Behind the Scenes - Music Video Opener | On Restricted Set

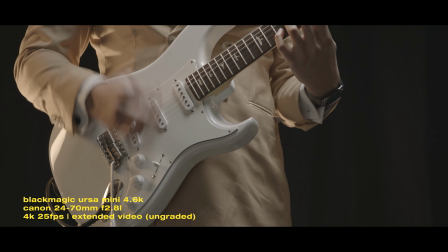[0:00]
Later today, we're starting production on our conference opener. So I'll go through all the gear and different things like that and the cameras that we're using to shoot. But first, I wanted to start at pre-production. Since there is a little bit more restrictions at the moment, restricting how many people are on set and different things like that, we're going to have to plan it a little bit differently. So I'm using a software called CineTracer. Here in CineTracer, you can create digital sets.
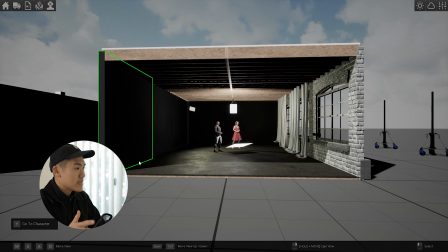[0:24]
It's kind of like a video game for filmmakers. So jumping straight in, this is my first set and this will have the vocals in it.
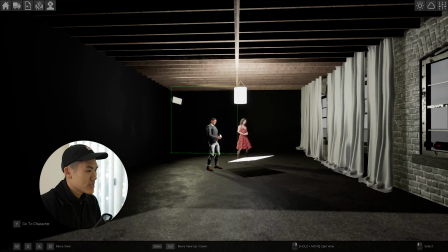[0:31]
It's cool, you can kind of put your models in there and you can get them to move around.
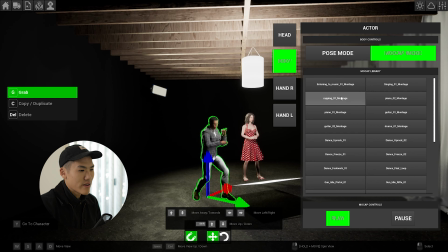[0:35]
We can actually make them to rap or to play the piano, as you'll see later. But for now, I'm kind of just getting them to listen to music.
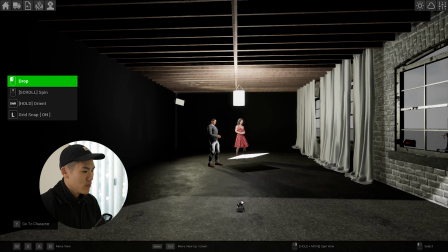[0:44]
So if I jump up to here, departments, I can jump in and get a free camera. I wish that was like real life.
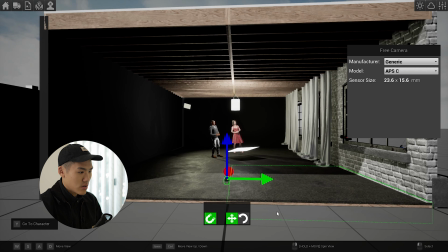[0:52]
And then we can also press out of that, press that, and then we can enter the camera.
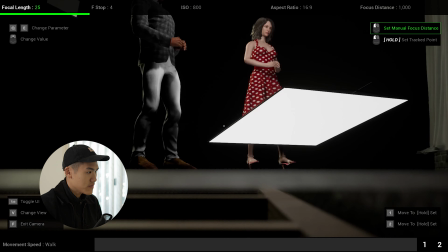[0:59]
I can change the view here if I press V. And so now I am the camera.
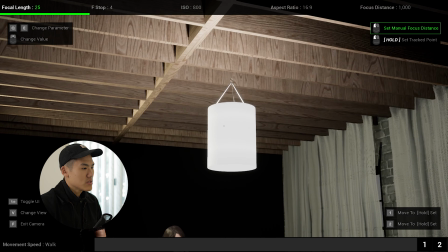[1:04]
Down here we have a bounce board, which I'm going to mainly light both sets.
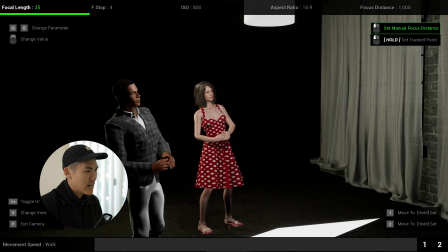[1:09]
We have 2 sets in total. This one with just a lantern, aiming to give them a nice soft light, and it's going to surround them.
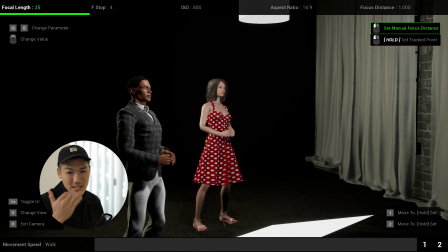[1:17]
And then just to get rid of some shadows underneath their eye, I'm going to add a bounce board underneath.
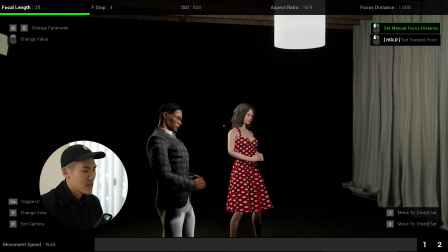[1:24]
And then finally, I'll probably add just a hair light at the back there, making it slightly warmer to get them a little bit more separated from the background.
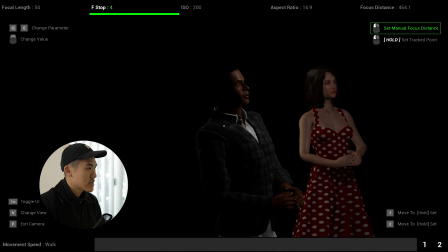[1:33]
I'll probably shoot at like a f4 just so I can get all of them both of them in focus.
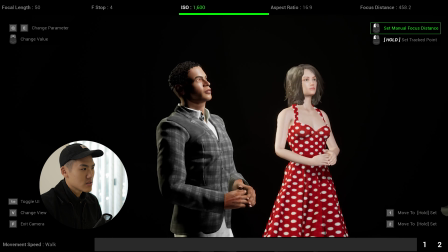[1:41]
And then I'll probably, get somewhat framed around there.
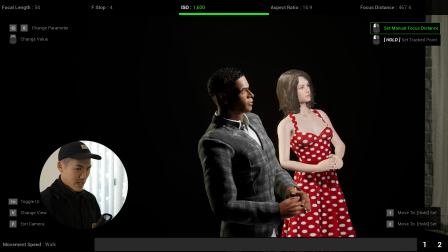[1:46]
Don't mind the curtain in the right hand side. It'll probably just be black.
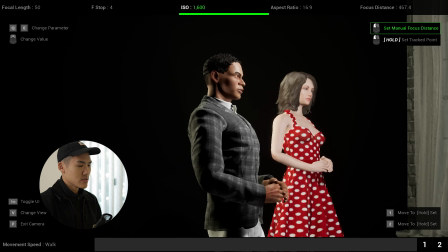[1:51]
Probably go slightly lower and shoot like that.
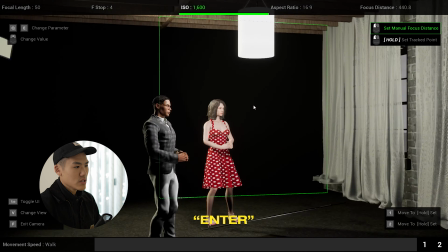[1:55]
So you can press enter on the keyboard when you're in this view, and that will actually give you a storyboard screenshot.
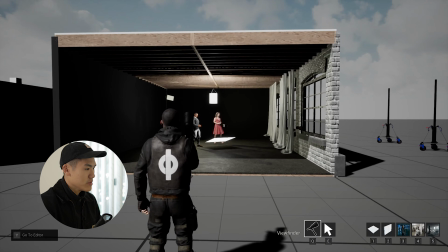[2:03]
That's our first set. I'm going to press Y at the moment so I can bring up my man, and he has a jetpack.
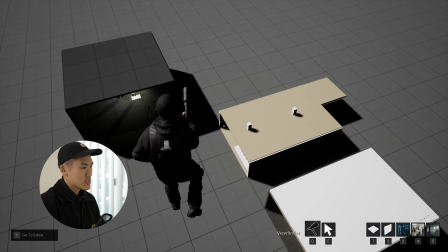[2:09]
He can fly around. I did make a third set here, but didn't end up using it.
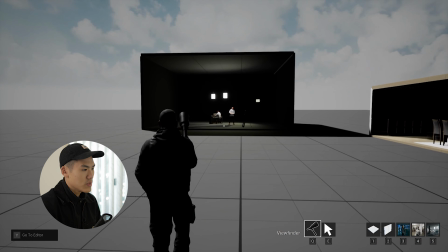[2:15]
So it's just this one over here. So this will be our main vocalist and our keyboardist as well.
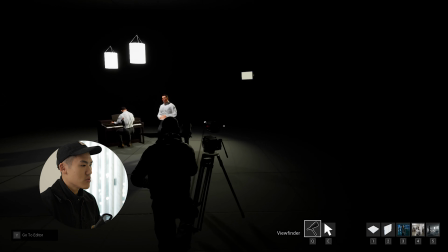[2:22]
If you press shift, it's just like any video game, you'll start running and go a little bit faster.
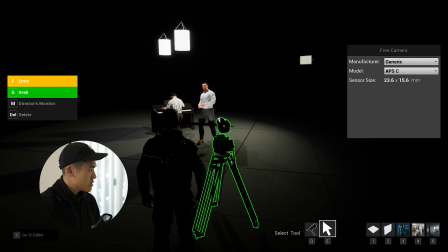[2:27]
So if we jump in the first camera here, this will be my main angle, and we'll probably do 2 takes of each.
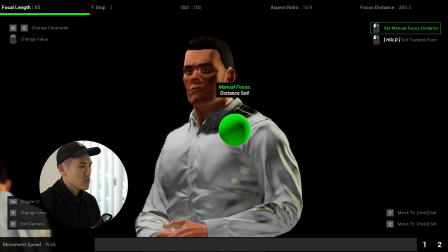[2:35]
And so I want kind of a solo shot of him. I want a wide shot of everyone.
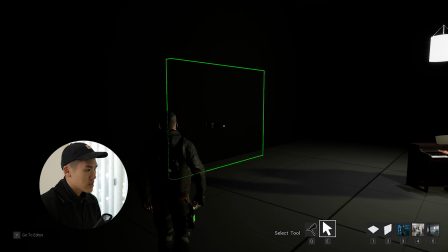[2:42]
So I just press enter to get a screen grab. And then I got another camera over here, which will do our pianist.
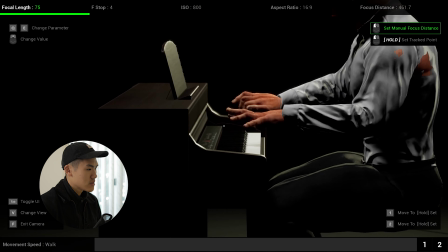[2:49]
So we do it like that. And then you can see this guy's playing the piano actually.
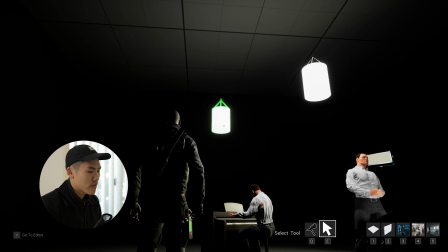[2:55]
For lighting, I'm thinking we'll use 2 lanterns here, one for keys and then one for the main vocalist.
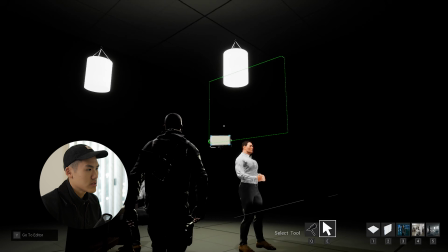[3:02]
And then we'll put a hair light in the back there. The reason I'm using lanterns is because I want to light both of them slightly.
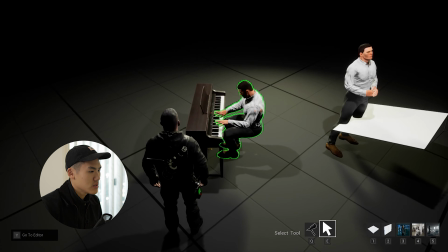[3:09]
And I mean, we'll see on the shoot, like here it doesn't look too bad. It's probably a little bit too dark around his face here on the pianist.
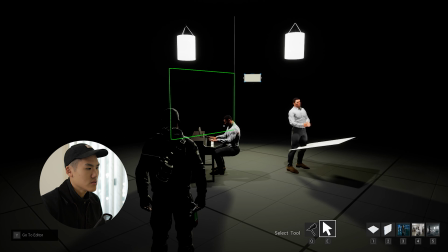[3:18]
But we'll kind of see when we get there. I don't believe it will be that bad because I'll have this other lantern here and
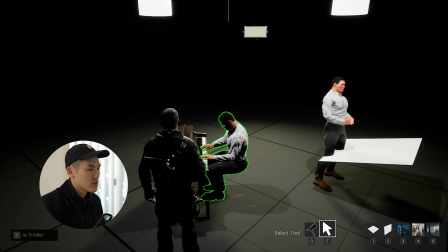[3:27]
possibly just bring it more forward so it casts a slightly bit more light here.
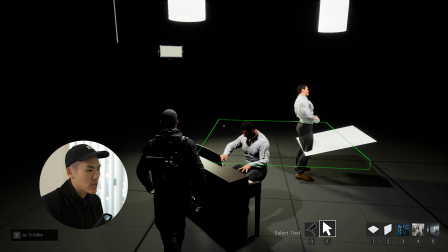[3:32]
I don't want it to key him, I just want it to slightly fill that shadow.
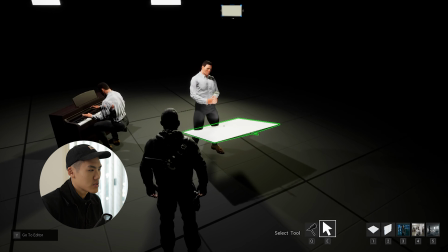[3:37]
And then we do have that bounce board just under here to remove the shadows from his face.
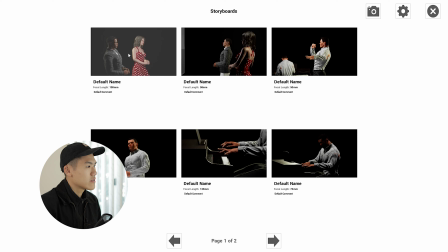[3:41]
I assume the white keys on the keyboard will kind of reflect and remove a little bit more shadows on the pianist's face. But that is pretty much it. For the background, we're just going to be all black. And hopefully that cuts out well. I'll show you actually the storyboard. So we've taken all those screen grabs.
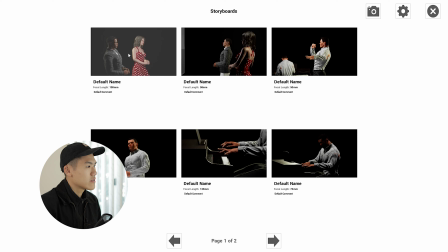[4:01]
So you can see here, this is the storyboard. So I want a set of vocalists on this side, a set of vocalists on this side. So that's pretty cool.